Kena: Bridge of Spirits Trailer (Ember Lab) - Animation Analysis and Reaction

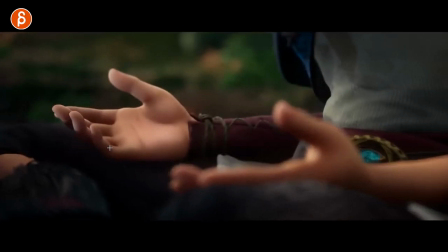(14:30)
And as you go into something a bit sharper, you still have complexity within that, but it doesn't distract from the overall shape this is also nicely broken here in terms of the silhouette uh-huh we got a little bit of shakiness in there hopefully through animation layers or whatever setup they have it's
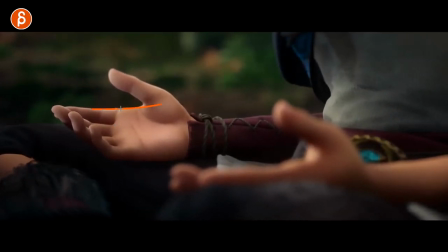(14:47)
always i mean that's kind of why we do it we have at work at least we have controllers where you have a hand controller but within the you know the outline hierarchy we have multiple nodes so i can add all kinds of shakiness top or bottom for different um pivots or whatever but
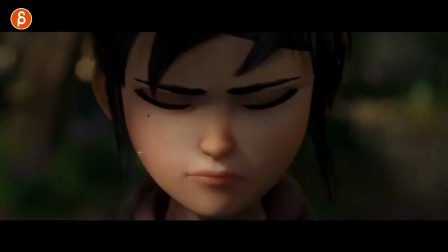(15:01)
if you would do that you know it's built into the rig or through layers so you don't have to do general finger animation head animation and the shakiness on top of it again you can scrub through this you can see the change it's like you have more strain you can see how she relaxes a bit here
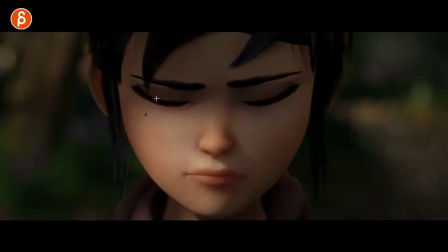(15:20)
that's cool to see too if you scrub watch the eye this here that means there are darts that's really clever i love this that's actually i don't remember last time i saw that in a movie attention to detail where if you have eyeballs and you dart around while your lids are closed you can you
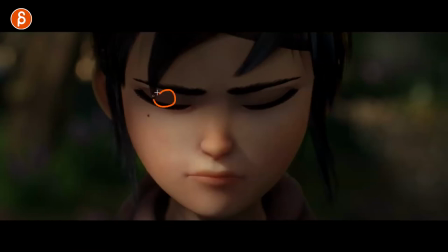(15:37)
can film yourself you can see how the skin of your lid is still moving that eyeball is pushing against the lid and it's still going to move that that lid around and
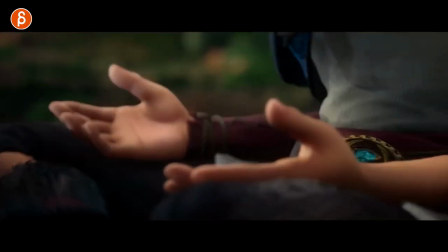(15:45)
you can see this here especially again when i scrub you can see that so she's not just relaxing something's going on either it's in some sort
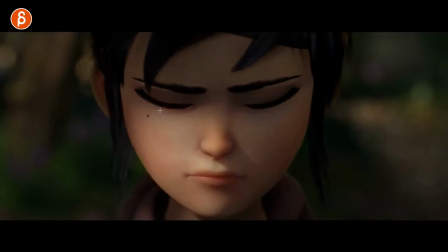(15:54)
of meditation trance sleeping REM sleep where there's still thought process going on or she's just thinking she's somewhat awake but still thinking but anyway that's actually a
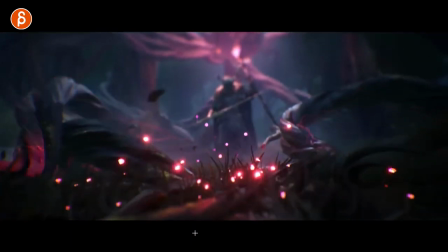(16:03)
cool detail didn't even notice that before oh back to this sorry this is just me at this
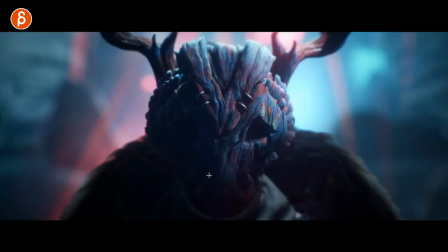(16:09)
point now cool i love that stuff just cool colors i love the composition i love all this
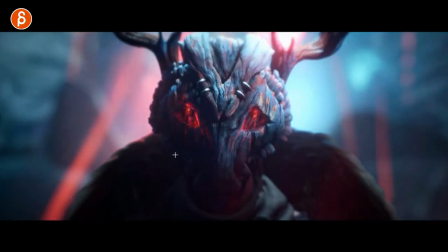(16:16)
oh look at that design it's very cool i know this is not me just devolving into cool but it
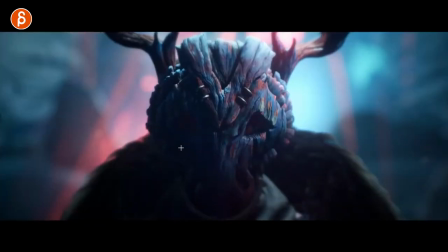(16:22)
is comma i said this is a trailer analysis and reaction clip this is so cool and this is cool too i love animating stuff like that when it's not sims and you have whatever
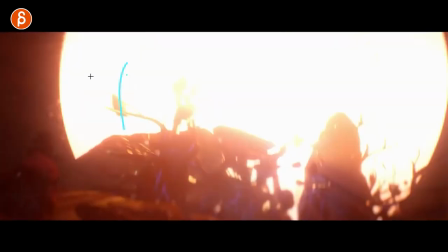(16:34)
effect you have and again let me switch colors here so you have all this you have a shock wave
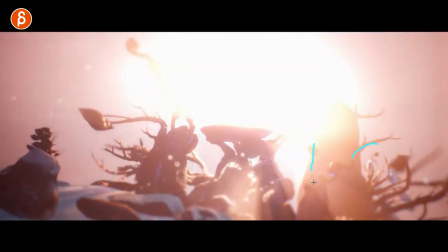(16:41)
coming towards us right you can see this here all of this reacting and this goes towards us this goes this way because because that
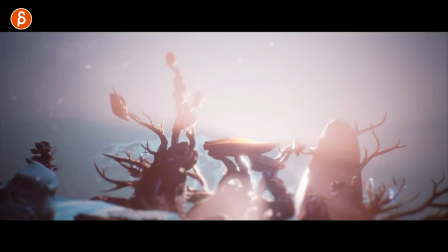(16:50)
shock wave is going to the outside there i personally love animating stuff like that you have stuff like this here i don't know how this was done if this
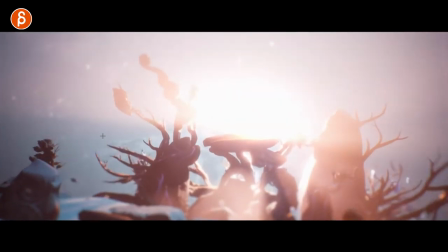(16:58)
was sims or uh done by hand but you know if you have if i had an animation where i would animate a character
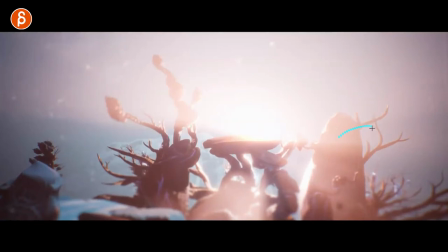(17:03)
doing something with a shockwave i would absolutely put stuff in the foreground and
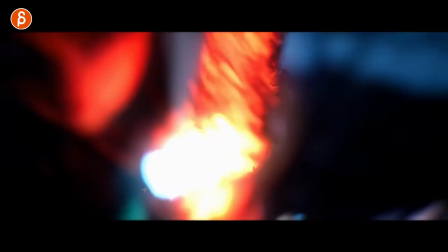(17:08)
move this by hand just because i like it i like animation
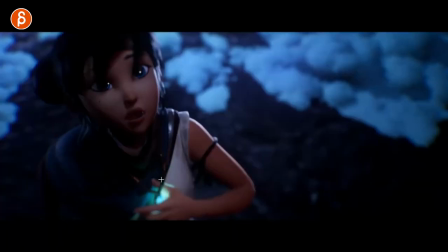(17:12)
curious this could be the
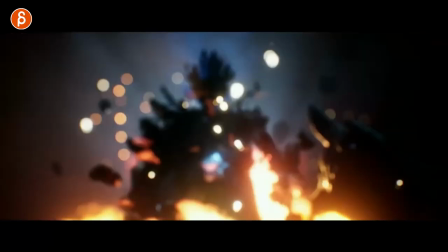(17:17)
continuation of where did we go here right
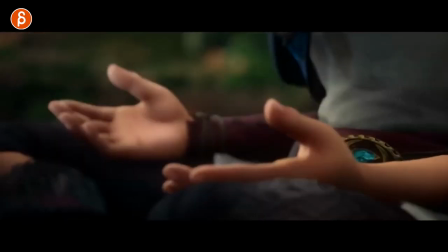(17:23)
could this be no this is part of the character there's no staff could this be part of the stuff i'm looking at connections here if this
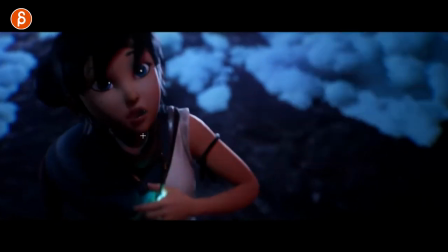(17:31)
moment here is after what we saw but anyway let's go back to seeing what's going on here tricky shots
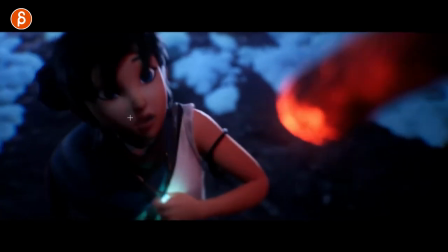(17:39)
fast shots are tricky in terms of reading the face so you want to be not that you have to be broad but it definitely helps to have a you got eye kicker
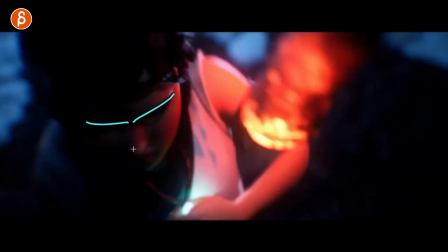(17:47)
it really reads big white eyes big contrast into losing eyes and and squishing this together back
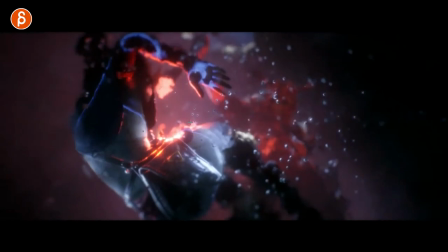(17:57)
into stuff that i love here cool super slow-mo is bubbles is she on the water
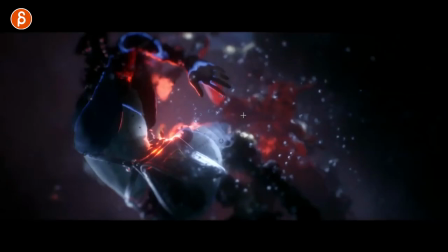(18:01)
we don't know no it's just floating character still here i don't know what's going on
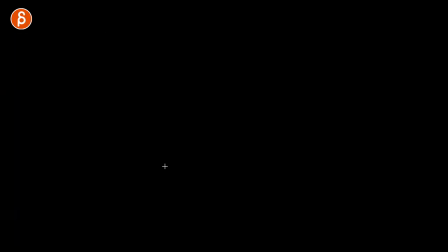(18:06)
but i like it like the look of this she is on
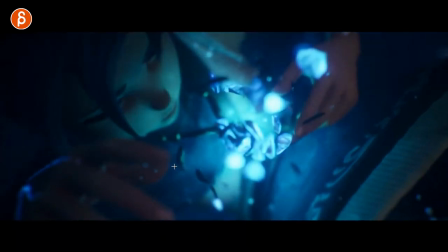(18:10)
the water not much to say your animation wise i
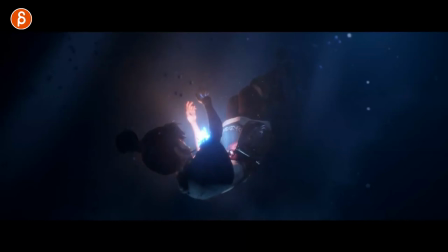(18:15)
mean you have clean silhouettes again color you got the dark and the light all of that reads very clearly not too complicated shape with the uh with
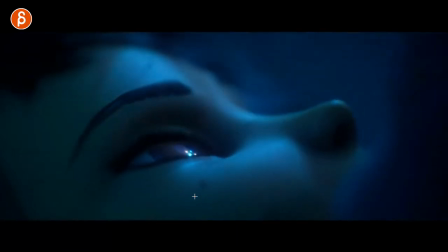(18:24)
the legs and just some movement and keep alive because it is slow motion and on the water ah this is cool to look at though once you're so close you can't just do well let me just turn my blend shape on for lids closing you still have to have
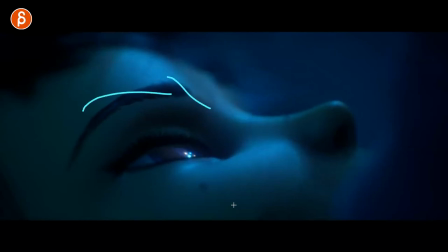(18:40)
the skin surrounding this and all of that react to it and again you can scrub where you can see
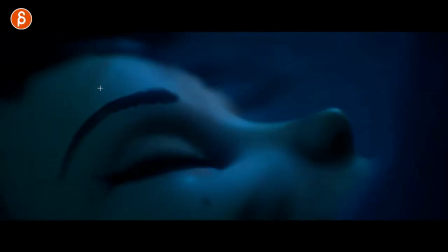(18:46)
the amount of changes you actually have a relaxation of that
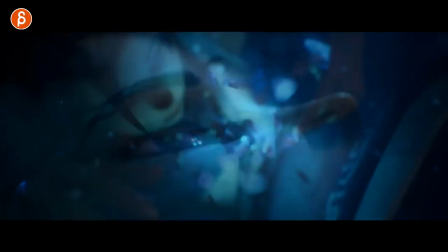(18:53)
brow going up as the lid closes you can even see a change in the cheeks you can see with that either
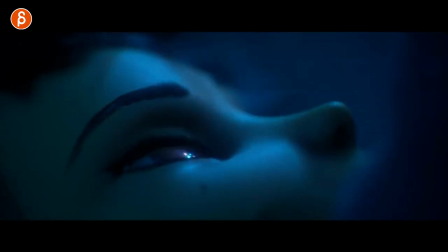(18:58)
what i can't remember if it's if she has a mole or not or something on her face but or a shadow i know not a shadow the shadow wouldn't move on the
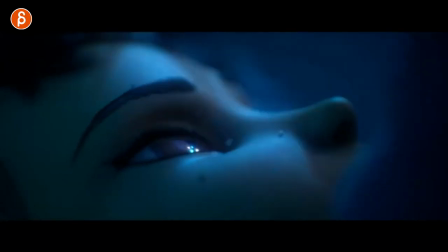(19:04)
skin like this but you can see the amount of detail that you got to put in even though it's you know it's more stylized but once you're close up you can't get away with super simple purely just eyelid animation you have to think about the muscles and everything but also acting wise what
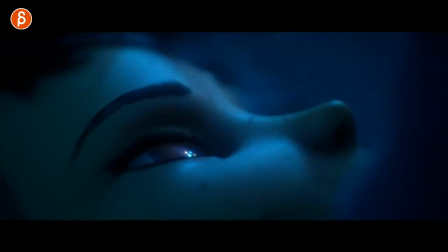(19:22)
is going on is she dying is she just relaxing and whatever the context is well it's not just eyes closing you have to think about all the other
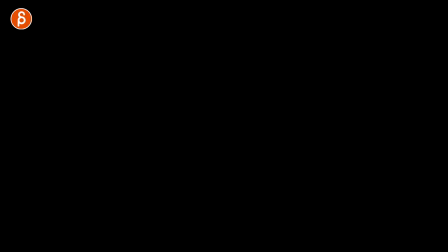(19:30)
parts of the face that will tell the story and and push that emotion of the character ah and then oh man i love these already
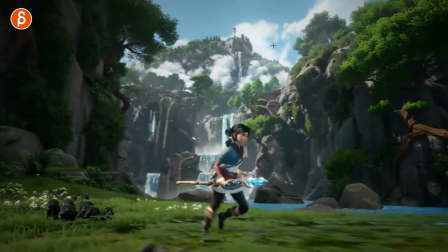(19:38)
i'm super spin by this world i have to say actually everything the look of this love that love the character love these guys
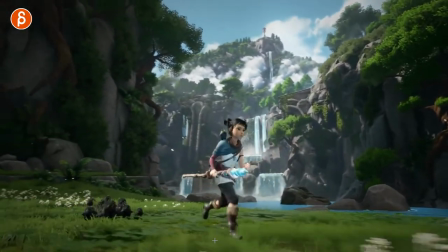(19:46)
this is your more of a gameplay moment that we can finally see what it looks like interesting how fast was that
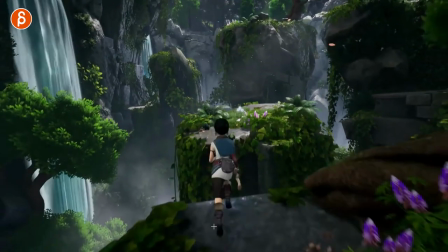(19:56)
pretty fast anticipation there into that jump but that goes into more game mechanics
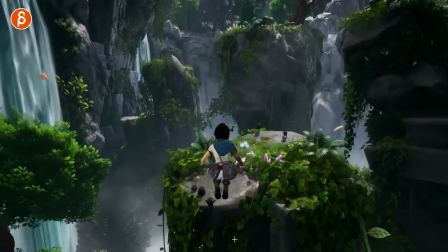(20:02)
an animation that i am not super versed in it's just stood out as being very fast
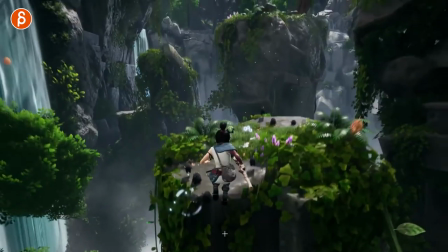(20:08)
cool though double jump we gotta have a double jump super spitting by these little
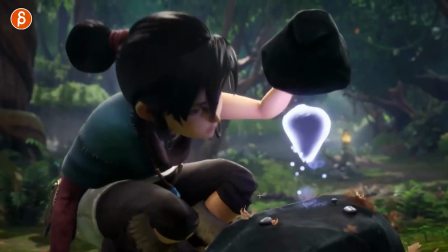(20:12)
creatures though oh see we're back into just interesting shapes this reminds me of how was that called drop was called is a disney short called drop that has something where because of its you know texture and like composition like it's a it's a raindrop um it plays around with shapes a lot like this which is really cool i highly recommend that
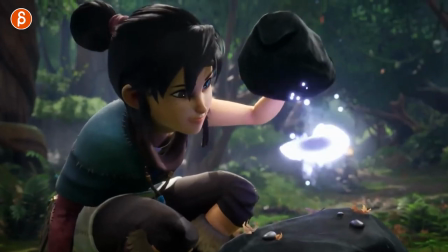(20:34)
you watch that one it's in disney plus
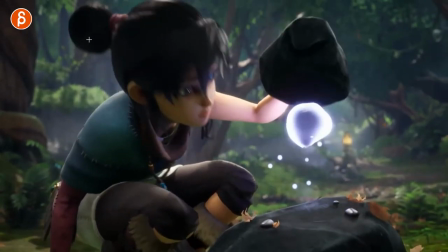(20:37)
cute cute though love all that stuff all right looking at her very bouncy hair not here you can see that as well oh
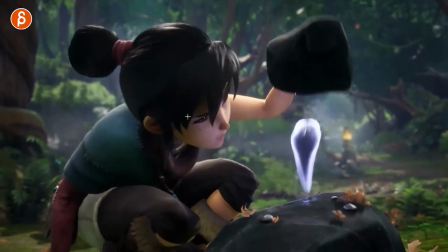(20:46)
very bouncy there cool though you can still have that that little reaction that still goes through the body into the knee if
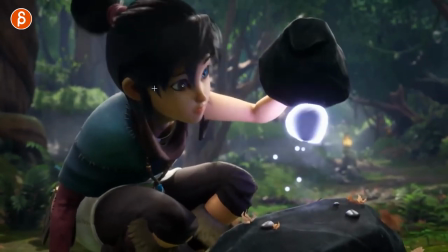(20:54)
you see this just that little move in the knee so I tell my students all the time if you have if you have a head move right you have to think about how that body mechanic movement or just that body part movement affects the rest and it's going to affect it and fade
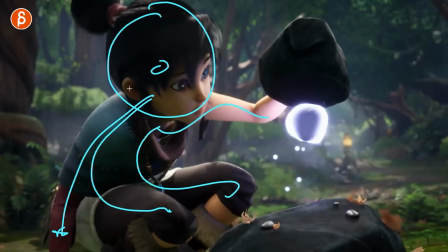(21:08)
out so you have all of this going into here so a head move is going to really affect this section here the neck and the chest probably
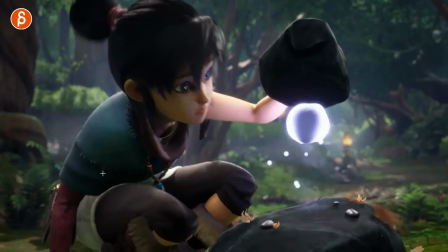(21:16)
the shoulders and move potentially because of that the elbows and in this case because she also has you can see this the roots going up and
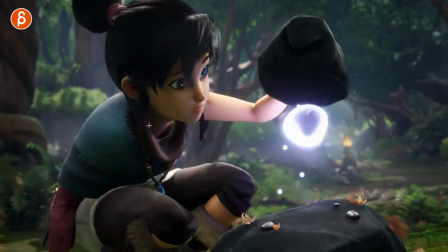(21:23)
down and the settle it's going to continue to influence everything else so body mechanics are kind of you know need a lot more work is when you just have
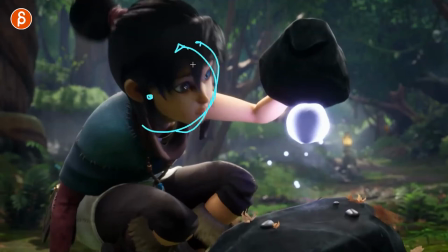(21:32)
this joint of the head animated where just the head goes up and there's nothing else moving and reacting and being influenced by that move
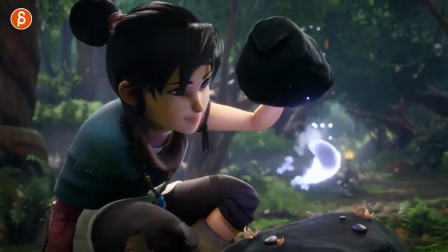(21:39)
so this is shot is a good reminder of always think about that think about well
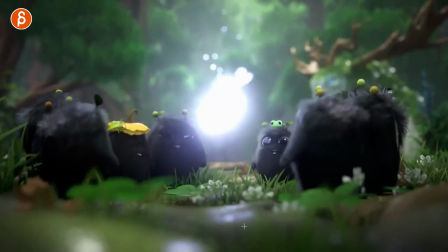(21:44)
what body part is moving and what else is it going to influence oh cute then we got
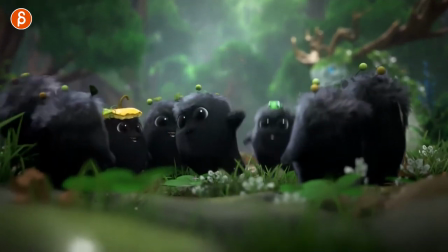(21:49)
these little guys transforming into this cute you got your little tiny anticipation into a jump but cute little hang time